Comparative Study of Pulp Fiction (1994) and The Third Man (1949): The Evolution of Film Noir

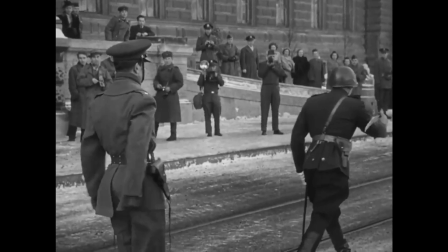That's international police by an international patrol, one member of each of the four powers. Wonderful.
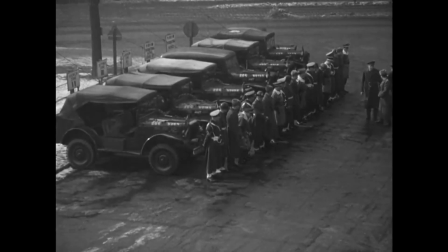What a hope they had, all strangers to the place, and none of them could speak the same language.
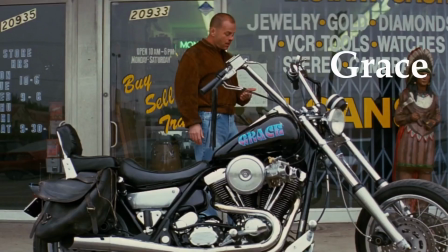So, both movies use the moral dilemmas which lead the narrative structure to emphasize how values of Christianity lead to a good life.
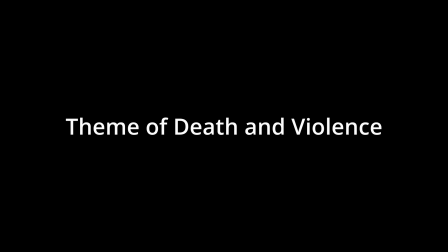The second typical feature of noir is the theme of death and violence. The movies use different techniques and film elements to establish this,
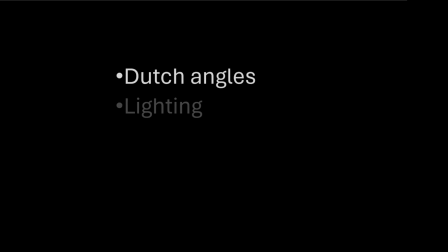and I will be talking more specifically Dutch angles, lighting, and Tarantino's breaking of the classical film noir's rules.
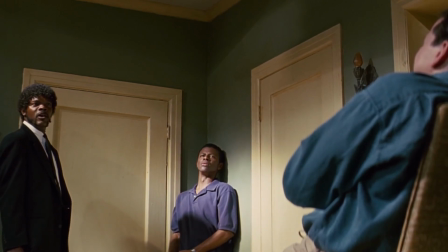And you will know my name.
As contrast to the technique allusion over depictions used in The Third Man, Pulp Fiction isn't scared to show violence on screen.
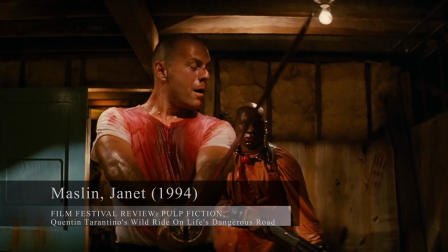Surprisingly tender about characters who commit cold-blooded murder, Pulp Fiction uses the shock value of such contrasts to keep its audience constantly off balance.
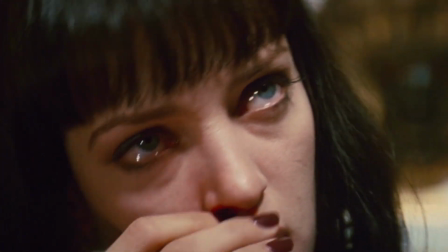Pulp Fiction uses detailed gore and violence, creating uneasiness and disturbance in the viewer,
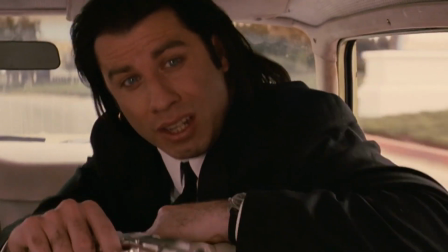taking the typical graphic content of violence in neo-noir movies to the next level. Violence is also normalized by the characters' actions and reactions.
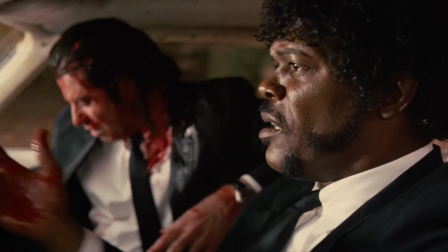For example, hitmen are more concerned about the car's interior than the young boy whose head was blown up by accident.
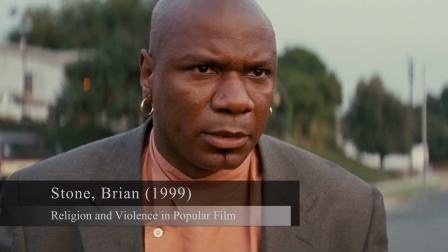It is ironic that the movie has a theme of righteous life while being generally perceived as one of the most violent films of the 1990s.
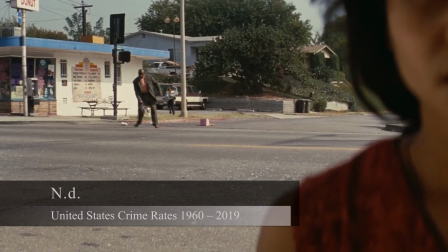The violence in the film is also ironic, since the violence per capita was at its lowest ever in the early 1990s USA,
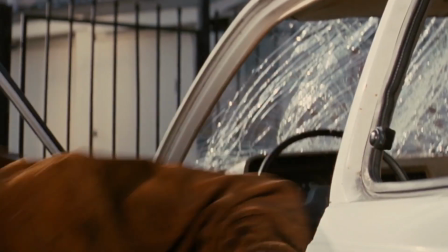indicating no link to the cultural context.
Are you sure this is absolutely necessary?
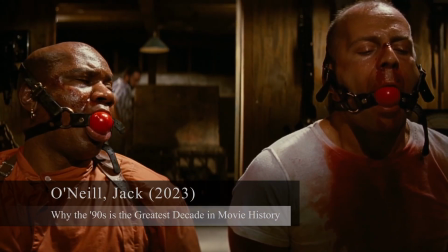However, the 90s was a time when audiences were keen to experience something new and exciting in theaters,
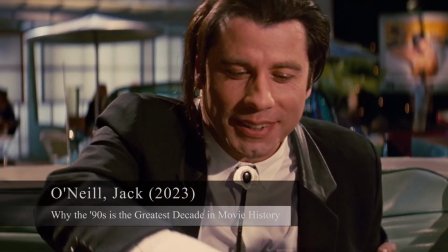so in his own way, Tarantino was also answering the audience's demand.
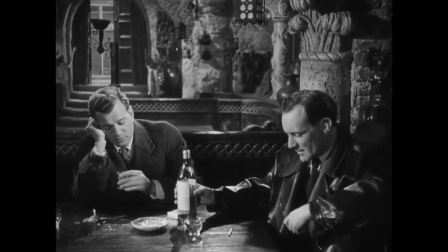One of the techniques in the third man to create a theme of death and violence is frequent use of Dutch angles.
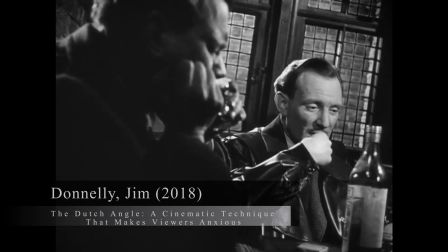Dutch angles are harder for a brain to process and can result in a feeling of anxiousness.
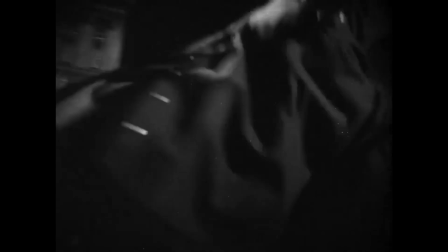When building up the tension and anxiety of violence resulting in deaths, Reed uses Dutch angle in the movie recurrently.
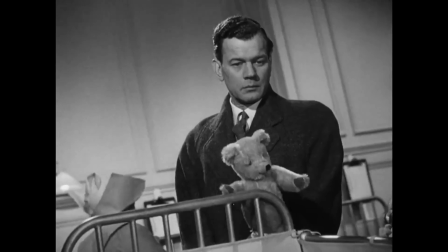This is also used to represent Holly's reaction to babies dying in the hospital due to Lime's actions.
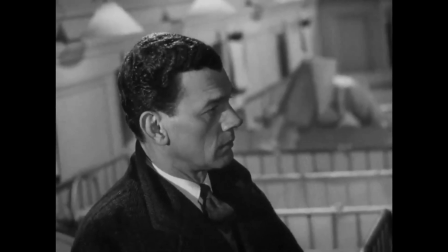Mise-en-scène combined with the Dutch angles create possibly even more powerful message than showing the babies themselves.
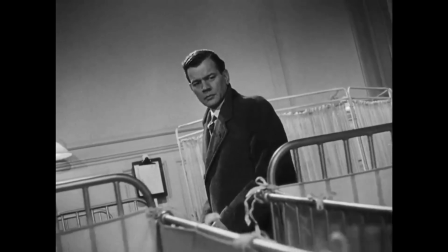Reason for not showing them can also arise from the movie's context. It had a relatively low budget, making it hard to create a hospital full of dying babies.
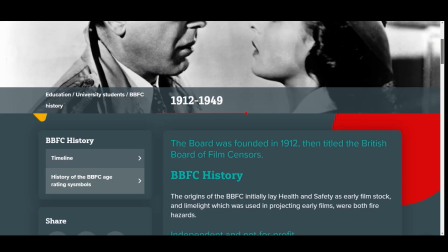Also, the historical context of UK in 1949 was significant,
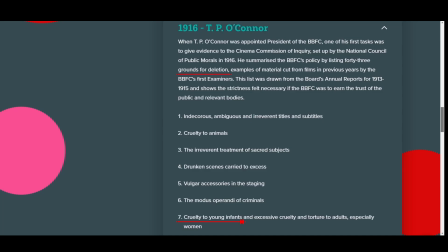since showing cruelty to young infants could have led to the film's censor by British Board of Film Censors back then.
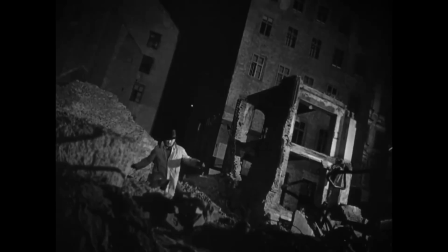One other aspect of cinematography in The Third Man used to show the ever closer creeping danger and violence is the use of darkness.
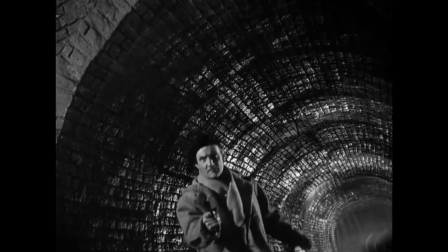Throughout the film,
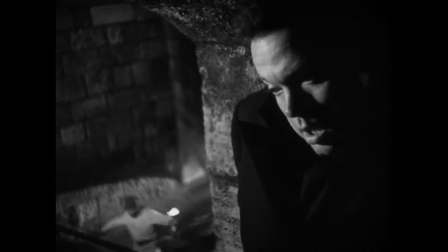director Carol Reed skillfully employs low-key lighting and chiaroscuro techniques typical for noir films to create a visually striking and suspenseful atmosphere.
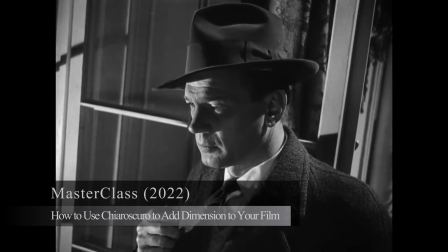Chiaroscuro, characterized by stark contrast between light and shadow, heightens the sense of tension and drama in key moments of the narrative.
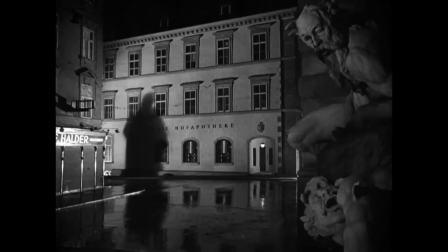Whenever violence is foreshadowed or imminent, chiaroscuro is strategically used to enhance the overall impact and intensity of the scene.
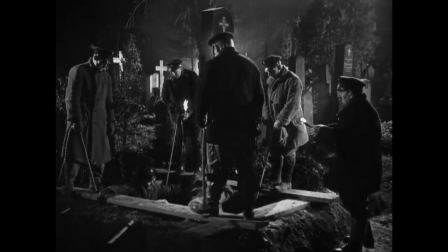The Third Man is also a black and white movie, as is typical for noir films, further increasing the contrast between light and darkness.
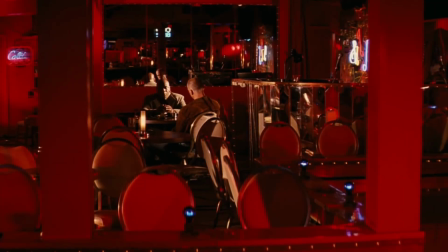Unlike classical noir films, Pulp Fiction doesn't really include a great use of shadows and low-key lighting to create the intensity of violence and danger.
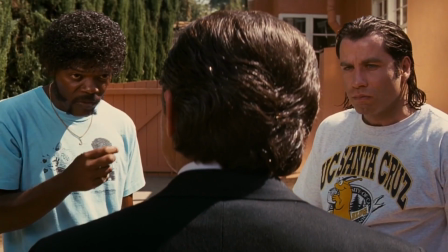With a couple of scenes as exceptions, mostly bright natural lighting is used combined with artificial lighting throughout the movie.
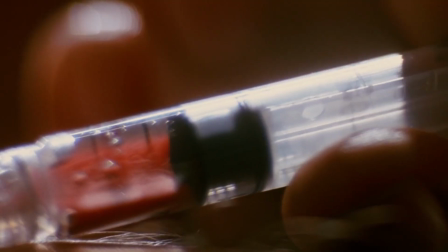Instead, as part of cinematography, Quentin Tarantino used recurring close-ups.
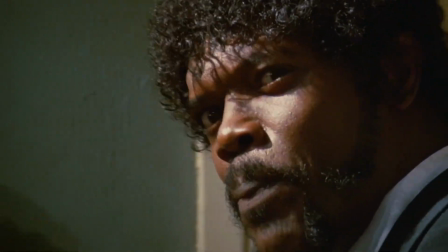With a lack of wide and full shots, the violent scenes didn't let the audience ease out from the scene.
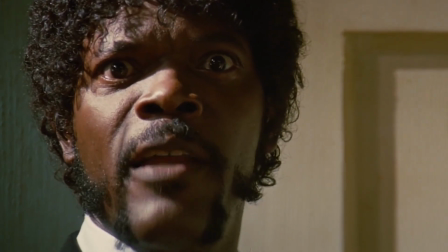For the time, it was a revolutionary invention for Tarantino. Added to the prolonged shots with intricate detail of graphic content,
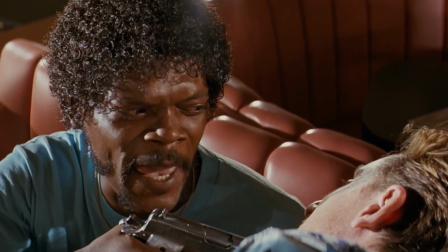the audience is forced to watch the intensive and unpleasant scenes from the beginning to the end.
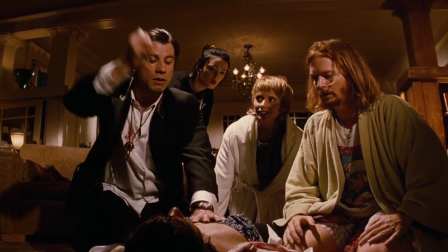Alright, count to 3.
A good example of this is when Mia is having a drug overdose and Vincent is stabbing her with an adrenaline shot.